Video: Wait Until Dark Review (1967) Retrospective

Hi there, I'm George Dahl and welcome, welcome back to my film journal. Today we're talking about a guy named Frederick Knott, who wrote a trio of murder mystery slash crime plays in the 1950s and 60s,
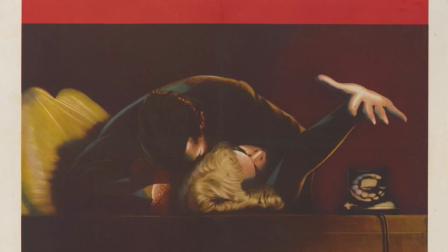two of which were adapted into feature films, one of them by The Master,
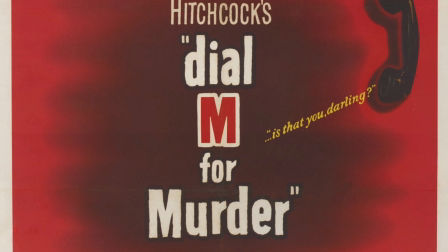and it became a staple of his oeuvre, Hitchcock's Dial M for Murder, starring Grace Kelly and Ray Milland.
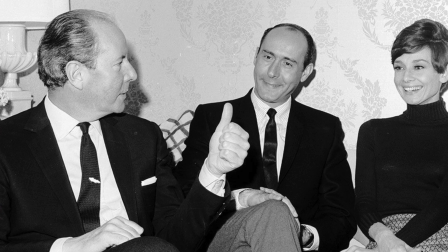Solid flick. 1967, Terrence Young, hot off a run on the Bond films, directing Dr. No and From Rush With Love. He's a hot property. He directs the high-profile script of Wait Until Dark with Audrey Hepburn, Richard Crenna, and Alan Arkin. Now, full disclosure here, I actually played the Alan Arkin role of the orchestrator of the crime Harry Wrote when I was in high school in our production, our lowly, humble production of Wait Until Dark. of fun. And I think maybe that gives me a little bit of a unique perspective since I repeated these lines ad nauseum for months back in the day. I can watch the movie and I can almost repeat it word for word. It's a great script. It was a lot of fun to do. And it's a distinction that proudly puts me in the same pantheon or same tradition as greats like Quentin Tarantino.
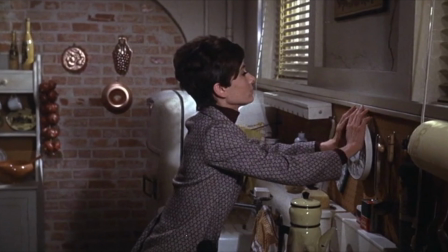And we'll get into that later, of course. It's a great murder mystery. It's about a woman, played by Hepburn, who's become recently blinded.
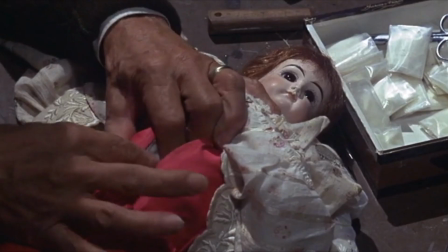And through a series of circumstances, is she's come into the possession of a child's doll.
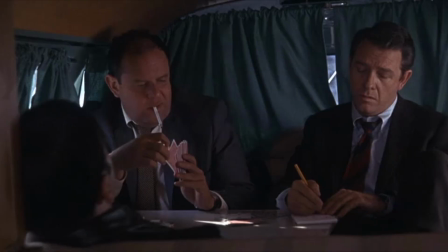Unbeknownst to her, it's stuffed with heroin and three crooks scheme, playing the roles of a police officer, a long lost friend of her husband's, etc. to try to swindle the doll out of her possession. It's got a lot of murder, a lot of twists and turns, and a really cataclysmic,
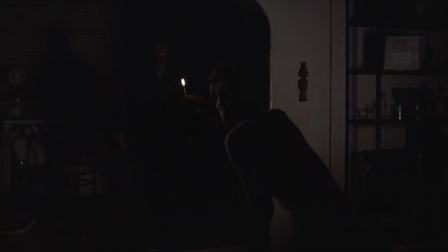awesome ending that involves the entire screen and the theater going black, save for one light from a match. It's a really terrific movie. Great play as well. If you ever get the chance to see it, let's get right into it. Wait until dark for 1967.
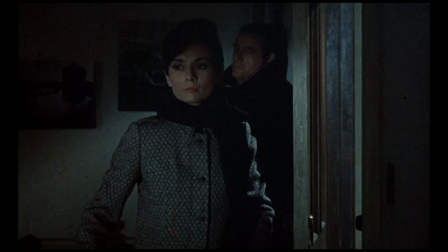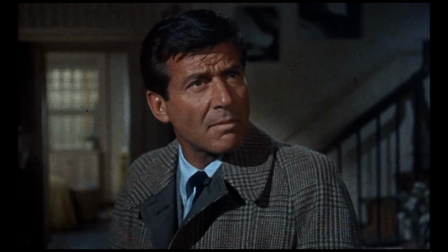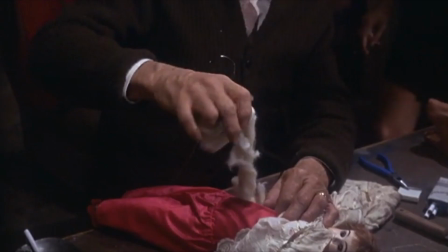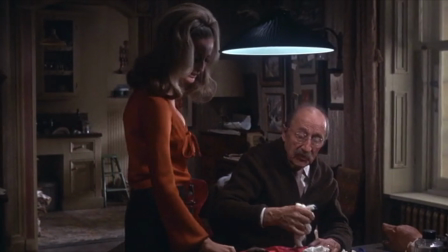The film begins with a dose of cinematic adrenaline that evades the theater,
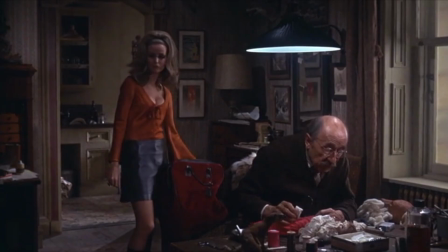an opening sequence not seen in the play as we are introduced to the character of Lisa on stage referenced only in dialogue,
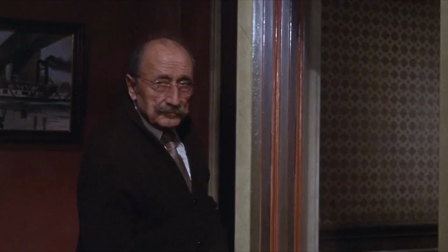here played by model cover girl Samantha Jones. We see Lisa procure the drug mule doll from an elderly cohort,
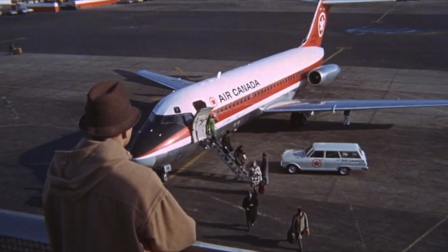evade customs officials, and ultimately hand off the package to an unsuspecting traveler when she spots the leering character of Harry Roat on the tarmac.
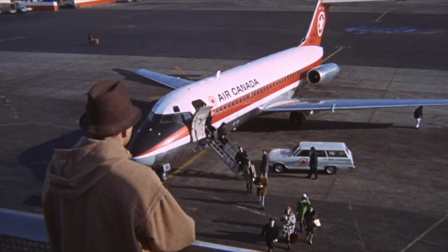I actually really like this opening sequence because it gives the audience a quick glimpse into the seedy underworld operations of our loose confederacy of crooks.
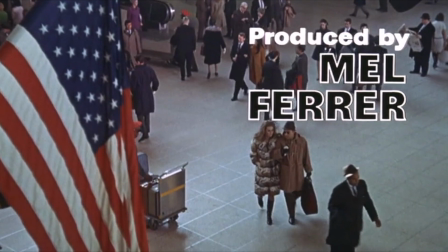The idea that violent crime is operating in plain sight all around us, even at an innocuous public space like an airport under our very nose,
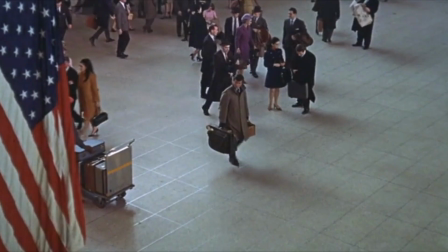adds a certain lurid curiosity,
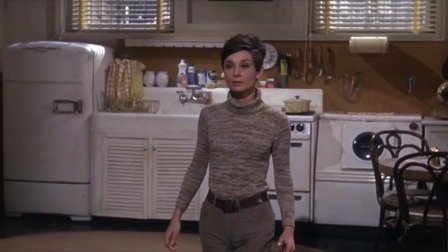as well as an anxiety in the viewer that sometimes these violent criminal vendettas spill out of their own hermetic bubbles and into our
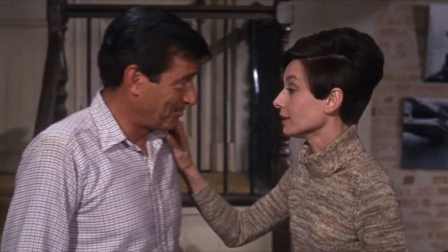ostensibly safe domestic situations, and can come even to plague the volatile and innocent Audrey Hepburn.
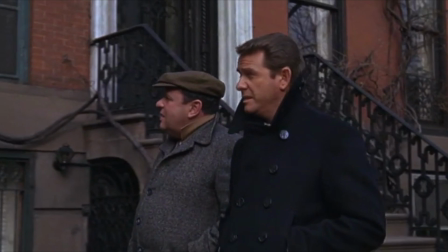Next, we're introduced to our leading man Richard Crenna and his cohort Carlito.
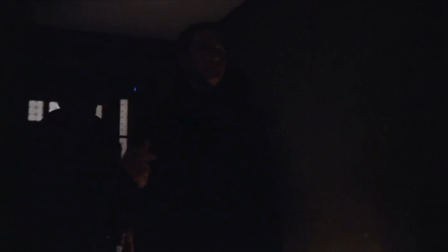Krenna, a veteran good guy actor, here tries his hand at being bad, wearing a mysterious yet fashionable black coat.
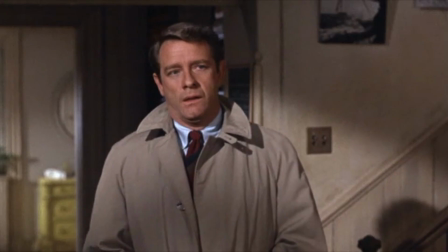Though even his name, Mike Tallman, implies a certain amount of forthrightness and resolution,
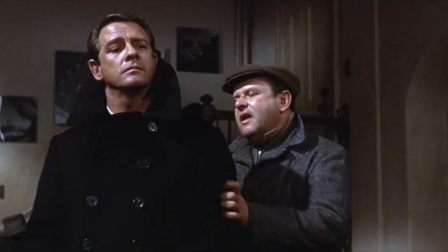and we'll come to see that the audience can actually lean on Tallman for a sense of safety, especially when compared to the true villain of the piece,
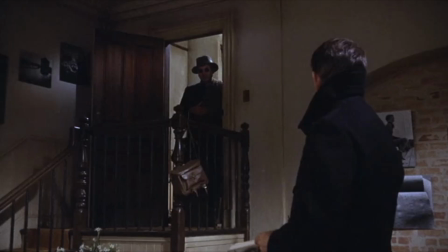Arkin's despicable beatnik criminal, Harry Roat, who enters the film looking very cool,
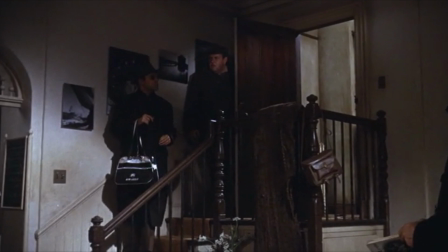wearing mysterious sunglasses and inexplicably carrying a large rug meant to dispose of a body.
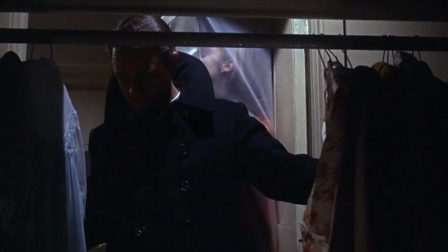And soon after an excellent monologue, our run-of-the-mill criminal duo learns that they've stumbled into a mess bigger than they have anticipated.